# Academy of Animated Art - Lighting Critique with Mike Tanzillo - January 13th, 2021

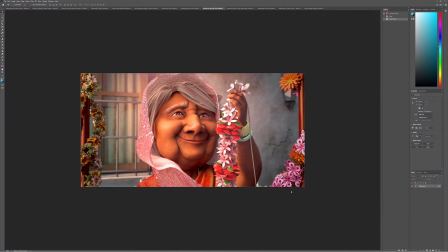All right, a very happy Wednesday, everyone. We've got a few things to go through today.
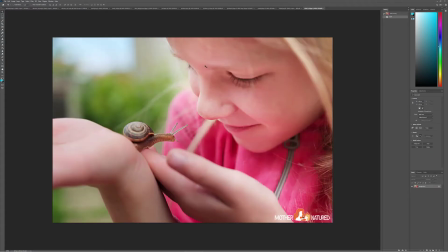As always, we've got some good images to go through to take a look at here. We've also got some video content that we'll be taking a look at in a second.
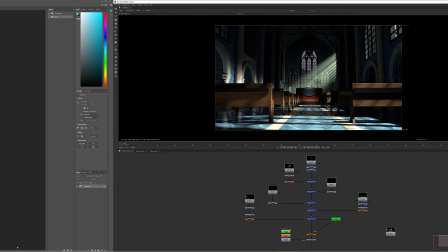But first, I want to start off with a submission from Dani.
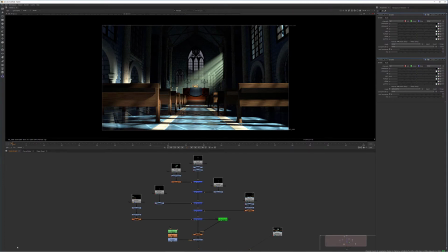So yesterday, I was looking at Dani's image, and I was struggling to kind of like wrap my head around the best way to move forward with it. And luckily for me, Dani was kind enough to send over. So this is his current render.
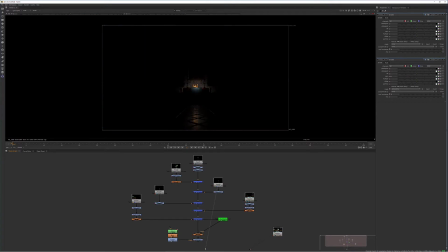But he sent over his each light kind of broken out in different passes, just to allow me to sit down with it here in Nuke and play around with how everything is balanced. Because sometimes it's easier to like physically make the changes,
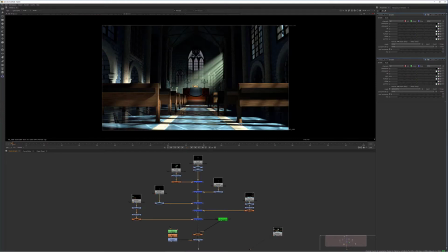and I can kind of build up to what I want to do versus trying to visualize it and explain it. So this really helped a lot, and I appreciate you taking the time to render out those passes. So what I did was I assembled those individual components into this is his full render.
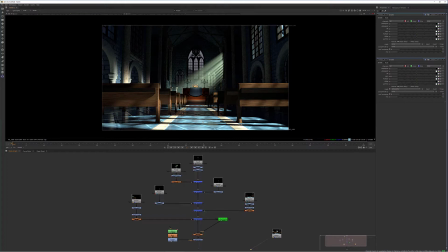This is my kind of A/B between those two. So they're 99.9% match. There's something going on right there that's not matching between them. I'm not quite sure what it is, but I'm not going to dig too much into it because it's very minor. So my first thought when I was looking at this was like, I always ask myself, like, what is our focus?
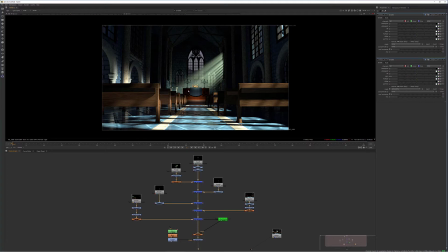What are we doing with this shot? And it seems to me that the main focal point is the crown. So what is stopping us from really focusing in on that? It's kind of the brightness here in the foreground.
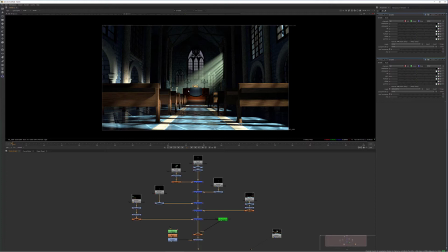There's also like something going on where it seems like there's warm light on the crown, but there's green light coming in through the sides, and like it's just something about like I think we can work with the values to get us to focus, and I think we can work with the color to get us to focus.
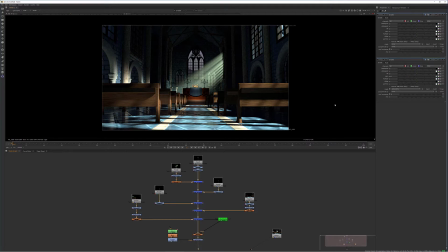So my first thought was I wanted to tone down some of this light here in the foreground. So I went ahead and did that. My other thought was, like if this is going to be warm, like why not? And I can show you just kind of step by step through it. Like so, because I kind of took it down.
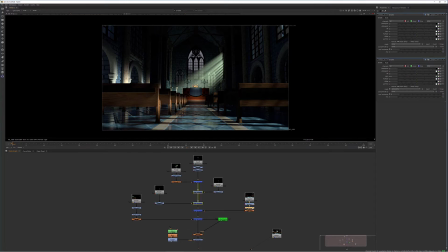And the color was a little bit murkier, so I went ahead and just and added some more blue to it, and then I added a little glow to that light as well, just to get it to kind of just like, because it's light bouncing off of like tile, and there'd be just like kind of a glowy element to it, right?
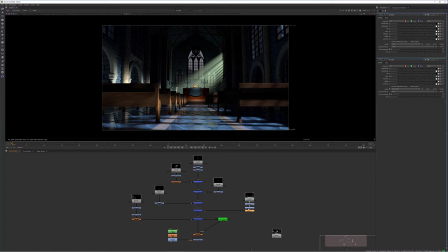Like it would just kind of like it would just, there would be an energy to that light coming up. So I added a little bit of a glow there. So and then adding the blue, because I think what I wanted to do was construct more of a cooler surrounding to all the areas around the crown,
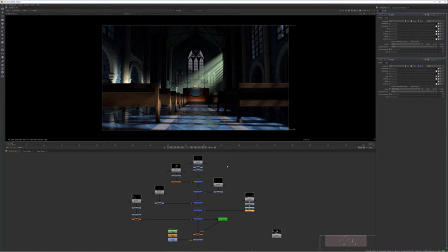and then leave the crown as kind of a warm element to really focus this in there. So I did the same thing with like this far background. Like I went ahead and toned that down a little bit, and then added a little bit of coolness to it to get us to pop.
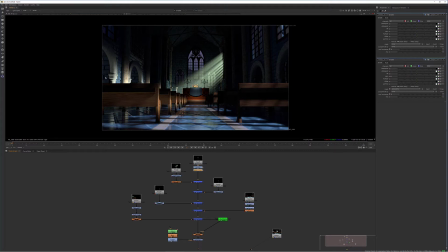And now we've got this bounce light over here, and it's kind of doing the same thing where it's not quite coordinated with the ground because I darkened that. So same thing. I just glowed it up a little bit, and actually looking at it now, I do want to just take it down just a touch more.
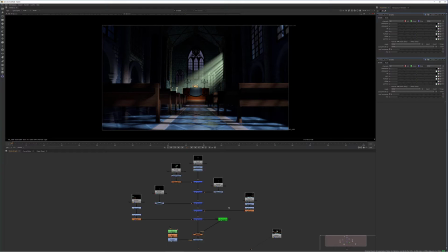So just like that. Now we've got these three lights that are our main components here. So the first thing that I wanted to do was I wanted to warm up this light coming in here to kind of match the warmth of the light that's kind of existing on there.
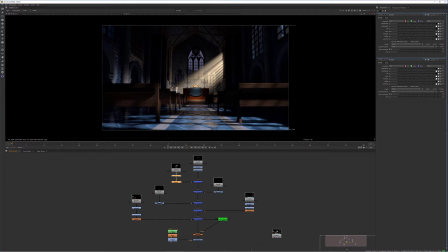So I just made a couple of little color tweaks there, and I glowed that light up a little bit too. Just because I wanted, like, this is kind of an type of a thing, and I kind of just like want to really amp that up. Now from the crown, I really wanted to goose that up as well too.
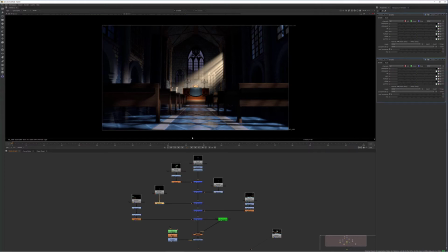So I went ahead and made that a little bit brighter, and then I made the light kind of on that surface of the front surface of the table a little bit brighter too.
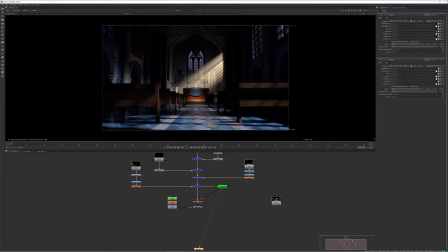From there, I pulled a Luma key of the set and just brightened that up a little bit, mostly right here in the center. And then I wanted to take a pass at like really darkening around these edges to kind of focus this in there. So I just drew a little roto shape. And there are different ways of doing this.
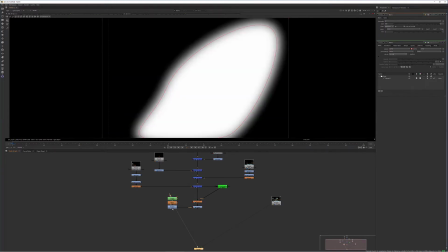I just, roto shape. I blurred it up a little bit. I inverted it, and then I graded it down.
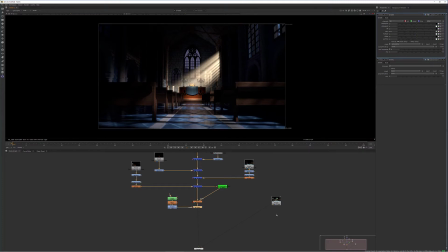So you can see that there. And now this versus the original, I feel like now we have a color scheme and illumination that really helps us kind of zero in a little bit more, right?
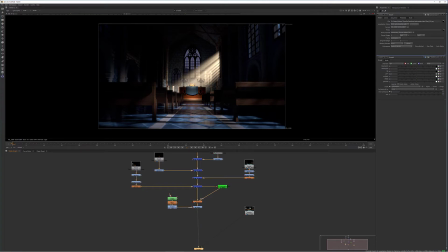So we've got cool versus warm and light versus dark, both kind of taking their toll. Now, the one question I have when I'm looking at this is this is not a very realistic
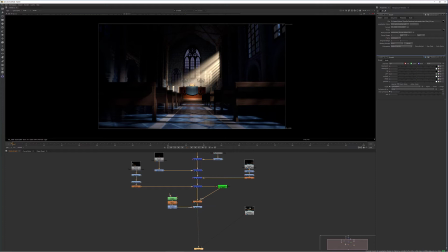lighting scenario because it's like it kind of feels nighttime with this very bright warm light coming in, but I'm actually not 100%. I actually don't think that's 100% a problem because I think this is more of like a magical, mythical type of scene.
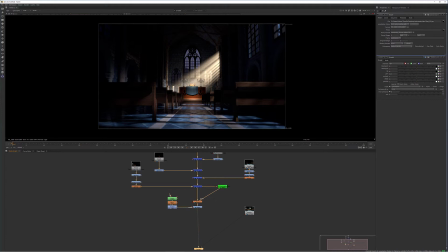So some of the things that I would like to say, so I'd like to kind of fall into this realm of the look of it, and from there I think we can, because now that this light's a little more toned down, it feels more like skylight than it does key light, and now this is more the key light.
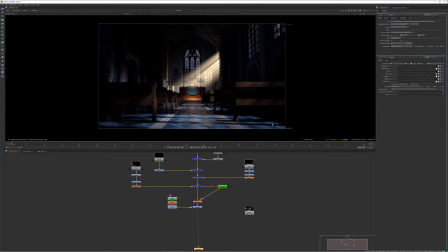So I would like to tone this down to this level and go ahead and soften up these shadows, because now it's not coming from a smaller light source. It's probably a little bit of a larger one, and that'll also help soften this area and keep our focus back here. I hope you like this. I hope this was beneficial for you. But like I said, I really
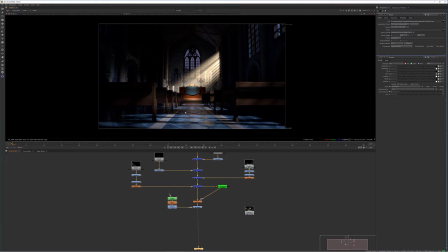like doing this where I just break down a shot from the individual lights, because I think that it, again, helps me wrap my head around it, and I hope you guys find it beneficial too. If you like it, let me know and I can do more of these. Okay, let's hop over into our videos and then we will hop into our still images.
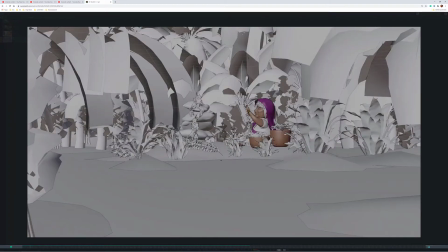So Kat, let's start with your camera move. This looks good.
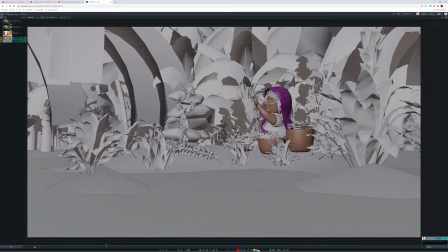Same thing. I would start it. Maybe it's just a matter of fading in.
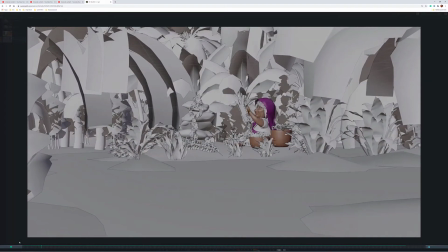But do you see how like the camera's at a dead stop when we start and then it ramps in? I want to start like this.
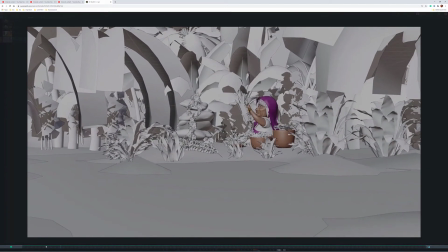I want to start like let's say we're starting like this, and from the first frame that plays, the camera's already in motion.
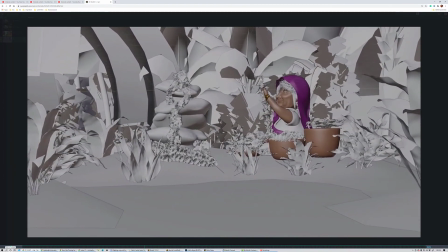But this movement looks a lot better.
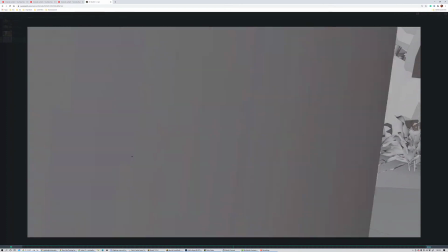So the only two notes I have was that at the beginning, and then right here at the end.
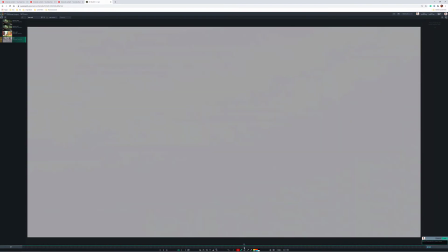Well, three notes I should say now. I just saw one. So the camera picks up speed as it goes through here.
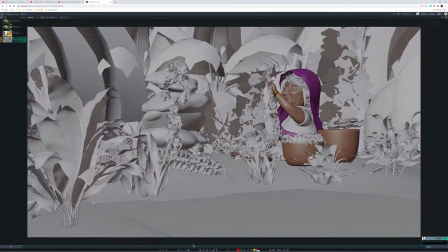So just watch out, because like right now it's. Let's do it a little more. So right now it's kind of moving smooth.
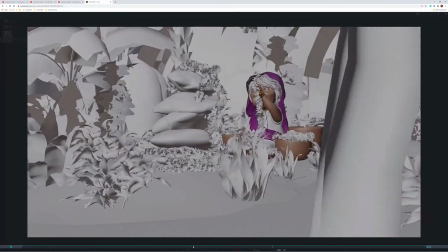Just watch her, and then all of a sudden, like it accelerates a little bit faster.
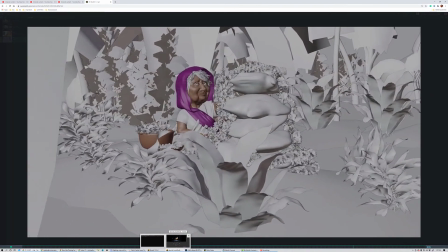I would maybe just, and then it slows back down. So maybe like maintain that similar speed throughout.
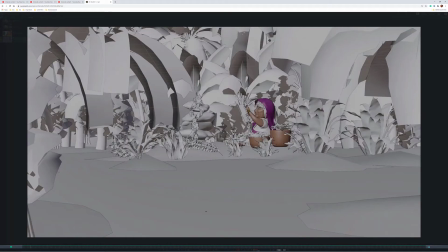Now on this last frame, this is going to be kind of our hero frame at the very end here,
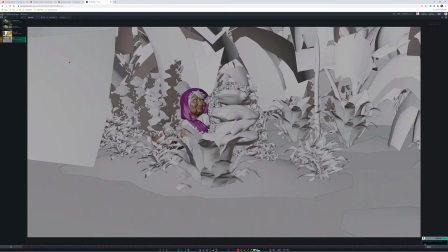and what I want is to make sure that we can read at least her, like we want the last frame to, because this is probably where a lot of people will stop and it won't loop. So we want to make sure this frame looks good. I want to see the entirety of her silhouette.
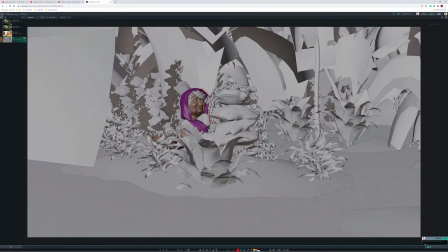It's almost like I want this camera to move around a little bit more this way so that we can really kind of, so we can see her in her hero pose and she's not being blocked by anything. So really work on the stopping point being like an ideal composition for her.
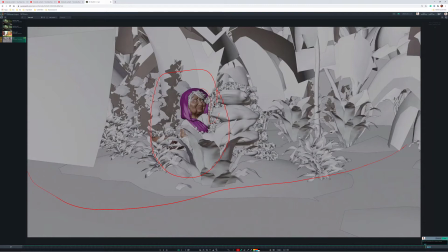And that would be, that would be my advice there.
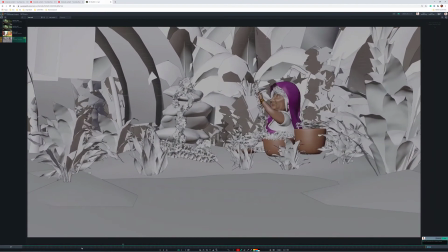Yeah. But all in all, this is, yeah, it's good work.